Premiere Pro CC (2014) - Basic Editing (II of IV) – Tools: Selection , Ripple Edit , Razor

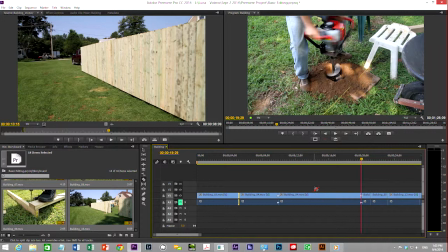To about here. I will switch tools by using the keyboard shortcut.
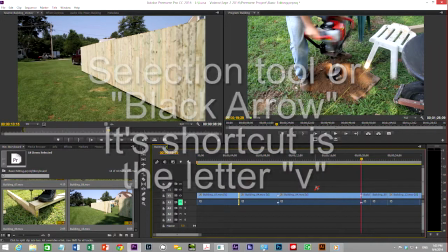The selection tool is the letter V, as in Victor. I will select this clip and I'm going to delete.
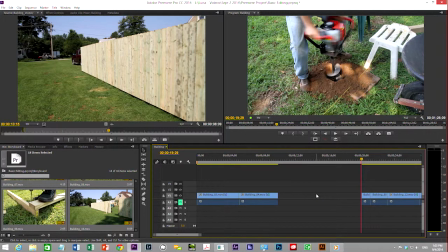Of course, that leaves the gap again, so let me undo CTRL or Command Z. I'm going to select the clip again,
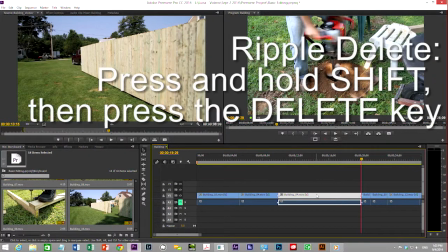and now I'm going to perform a ripple delete. Press and hold Shift, and now press the delete key.
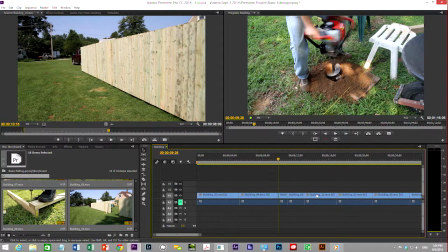As you can see, it got rid of the gap as well as the clip.
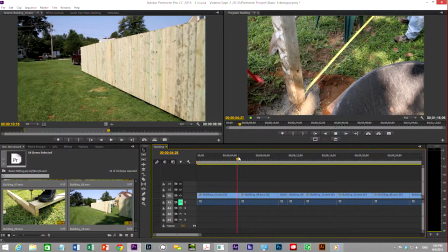Now let's play through the edit. Measuring, digging.
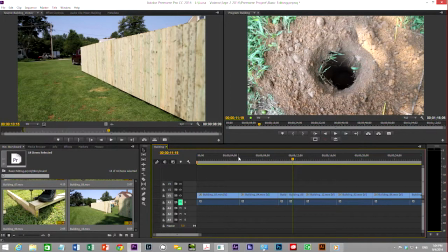I would like now for the close-up to be a little bit longer, so I'm going to use the Ripple Edit tool again.
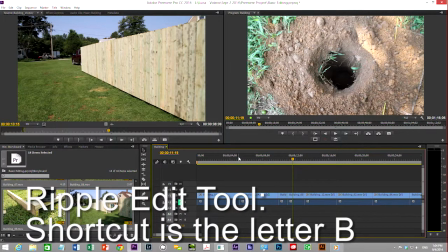Remember, the shortcut for that one is the letter B, as in boy.
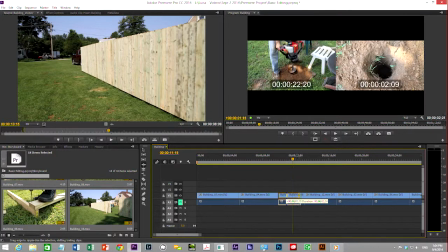And I'm going to elongate this clip to give it a little bit of balance with the previous one.
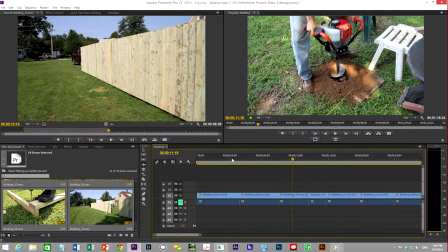Let's play through the edit.
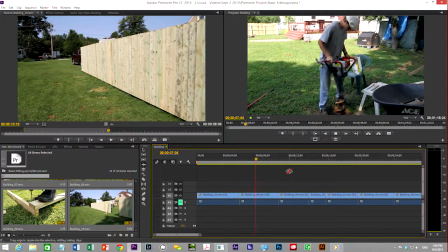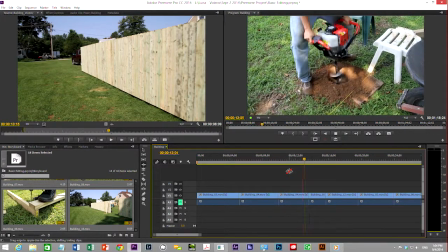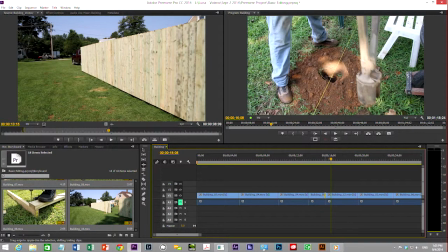This is the actual hole, so I think I'm going to leave that one a little bit longer on the screen. And of course, we're going to have to stabilize that shot. More on that later. That's a little too long.
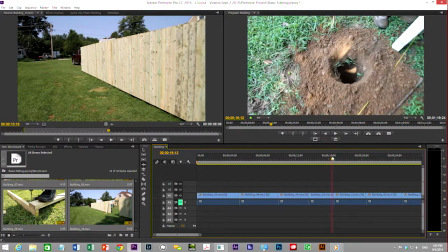I'll make it about yay. The next shot.
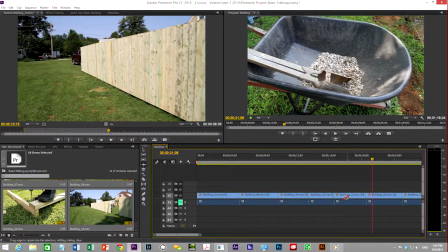I like that. Maybe a little bit shorter. The gravel. A little bit shorter as well. I'm just using the Ripple Editing tool for those.
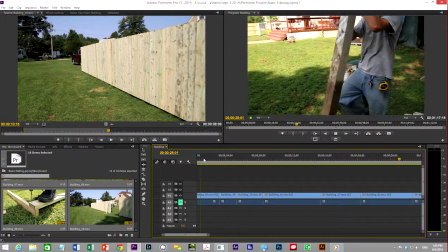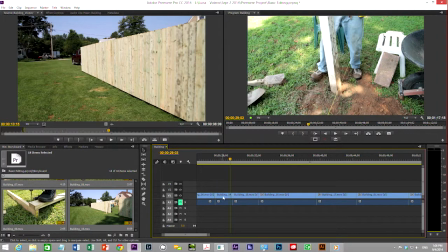That one is repetitive, so I think I'm going to delete that one clip.
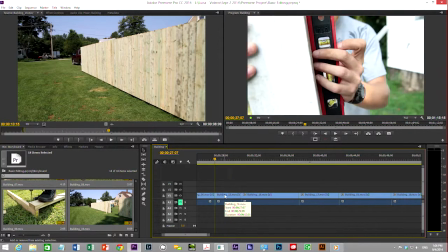Remember, select it and then Shift Delete, and that takes care of the gap as well.
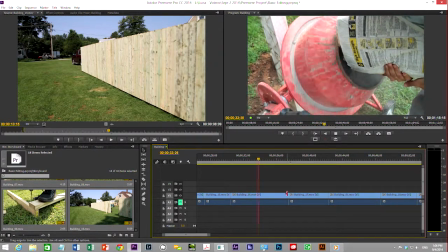Measuring, mixing the cement. That perhaps is a little too long, so I have the selection tool. I'm going to press and hold the CTRL key. To get the Ripple Edit tool, it's mixing and pouring cement.
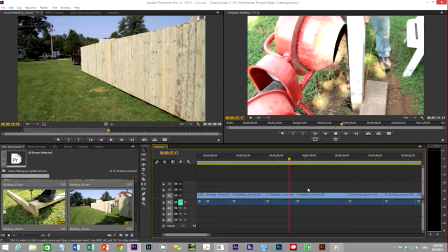Also a little too long. I think I'm going to make that shorter. And of course, washing it.
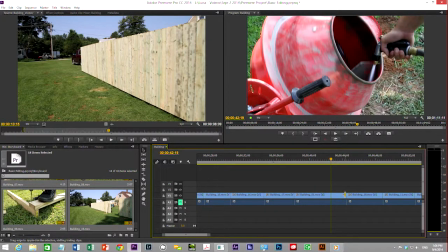Now, as I use the Ripple Edit tool,
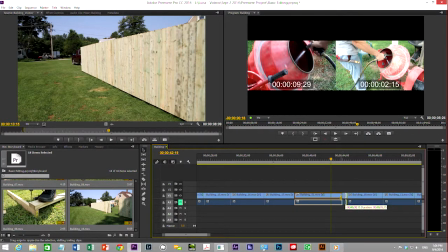notice that the program panel is giving me a visual display on how many seconds and frames the clip that I'm affecting now is, and it's also showing me the next clip, or rather, the first frame of the next clip.
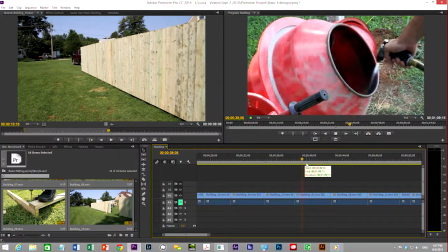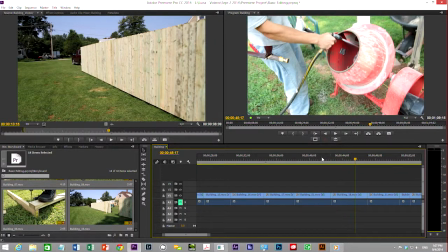Keep on playing. More washing. I think I like this shot a little bit better, so I'm going to get rid of that one.
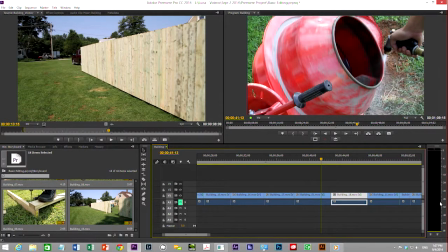Shift delete.
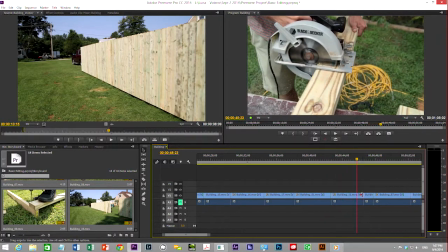Cutting. I like that. Maybe it's a little too long. I'll make it shorter.
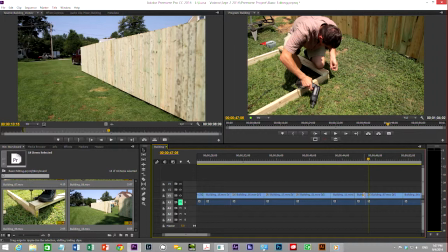This one is a little too short. I'll make it longer.
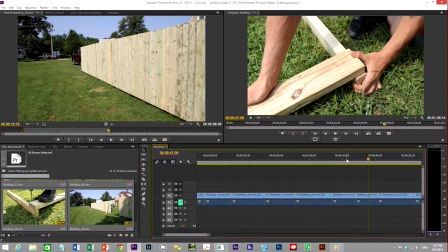And remember, all I'm using is the selection tool and the modifying key, which is the CTRL key, command on the Mac.
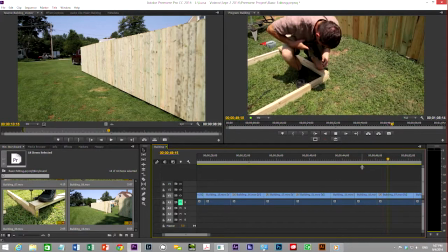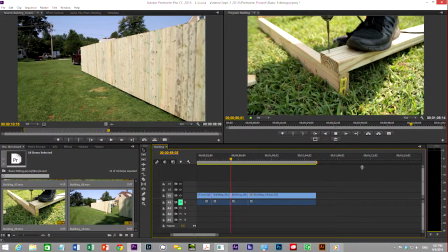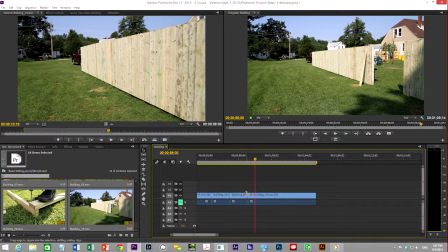And I'll make this one clip a little bit longer.
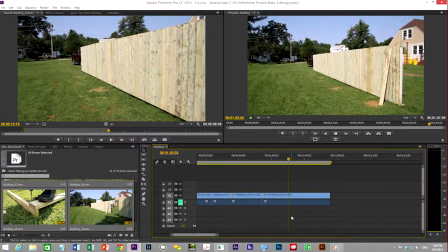And then finally, the last clip, which needs some stabilization as well, but more on that later.
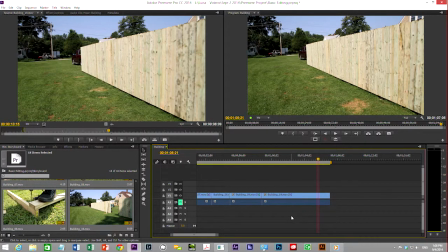So in this video, we have seen a couple of tools. We saw the selection tool, we saw the Ripple Edit tool, and we saw the Razor tool.